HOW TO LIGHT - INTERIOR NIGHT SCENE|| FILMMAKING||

Hey what's up guys it's Jay and I'm Jay and I'm Jay and I'm Jay and I'm here today to give you some lighting tips.
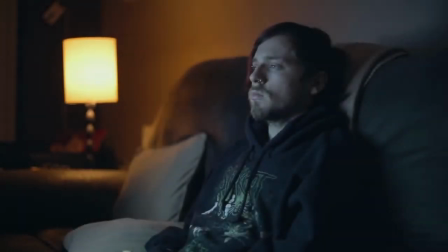Today I want to show you some concepts that I used to light a scene right now as
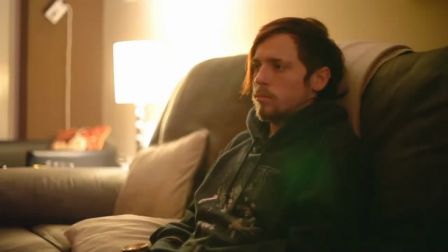you can see this scene is completely overexposed grainy and it doesn't look cinematic this is what happened when you use available light don't blame the camera it's all about the lighting but I'm gonna show you
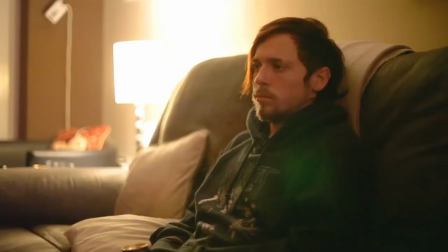some techniques that will improve your footage the first technique is to eliminate the white walls or plain walls whether it's covering the walls with a lamp or pictures just try your best to eliminate the white walls In this scene I use the lamp which also sets the mood of the scene and adds
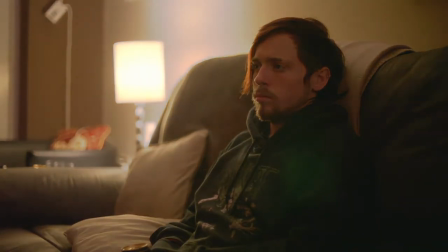detail to the background. Which leads us to number two. When you light the background you light it to create interest, not to attract attention.
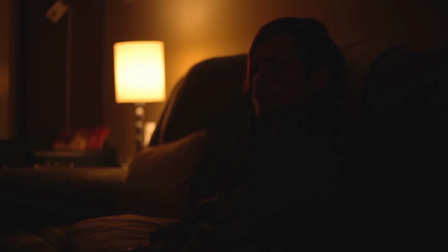You don't want the background to be so lit like it was an overlit scene. The last technique is always put your key light on the opposite side of the camera.
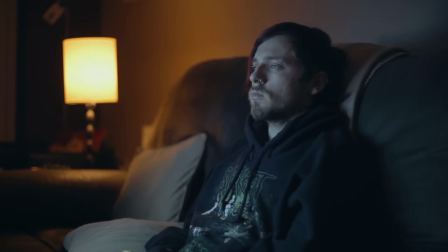If you put the light from the same direction as the camera your picture will look flat with no depth no dimension and no texture and not cinematic at all so this is how I'll hit this scene and if you use those three techniques I'll guarantee you that your footage will be taken to a different level to
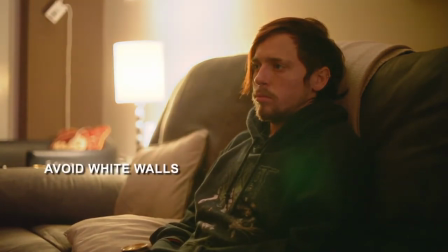summarize avoid the white walls or the plain walls light the background to create interest and not to attract
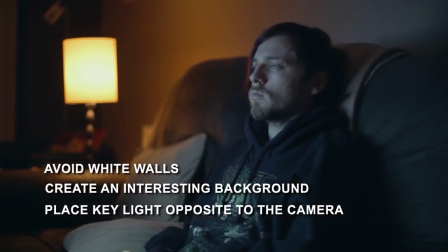attention and when you're lighting a subject make sure the light is on the opposite side of the camera. Thanks for watching my videos don't forget to hit the subscribe button down here and if you like what you've just seen feel free to share it. As Ernie says I'll be back in two weeks. Take it easy guys have a nice one bye